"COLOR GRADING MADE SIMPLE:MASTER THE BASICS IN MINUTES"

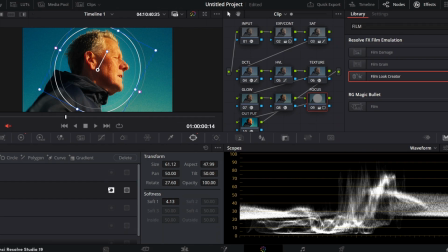744s
So I wanted, in case you want people to not see this, you can invert it to block this space here and make it dark, but I wanted like to bring all your focus into this frame. You see all this thing here, it's pointing to this person here, and the reason why I curved it,
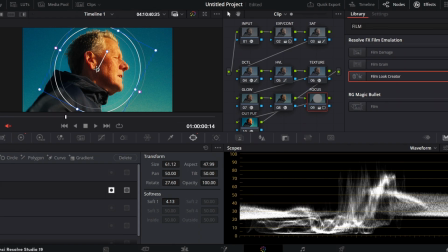762s
I didn't want it to look intentional, that you can see, oh, we are being forced to look there. No, it's just a trick that I used. I would make my grade spice up and put all my focus to my subject, and with that we had like this entire grid ready in just like how many nodes?
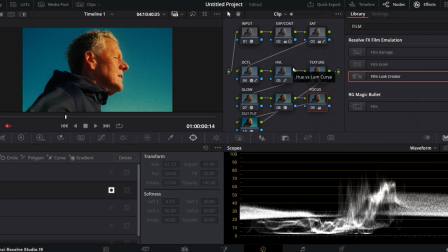779s
This is 1 and 2 3 4 5 6 7 8 9 10 nodes, and we are here with just some simple clips. So in case you've not understood, you just have to run back and understand how to run these things.
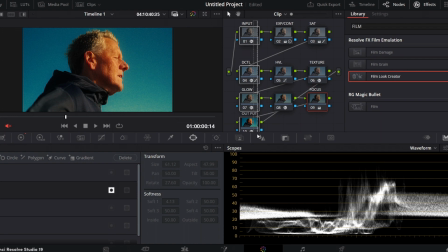797s
Okay, so let me show you once again how far we came to where we are.
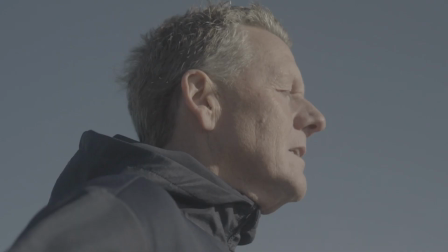803s
So this is before. Let me zoom in a bit. Before, and this is after.
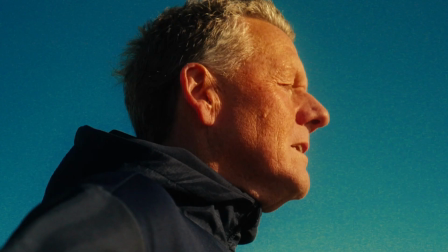811s
Before, after. I don't know if you can see the transformation.
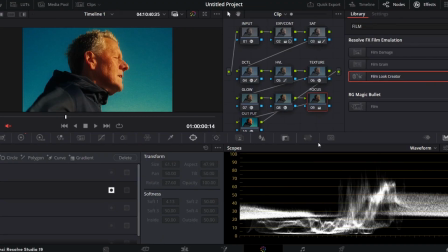816s
So in case you have any questions, feel free to link in and ask any questions in the comments below. I'll be waiting for them. Thanks for watching. Let's link up in the next one.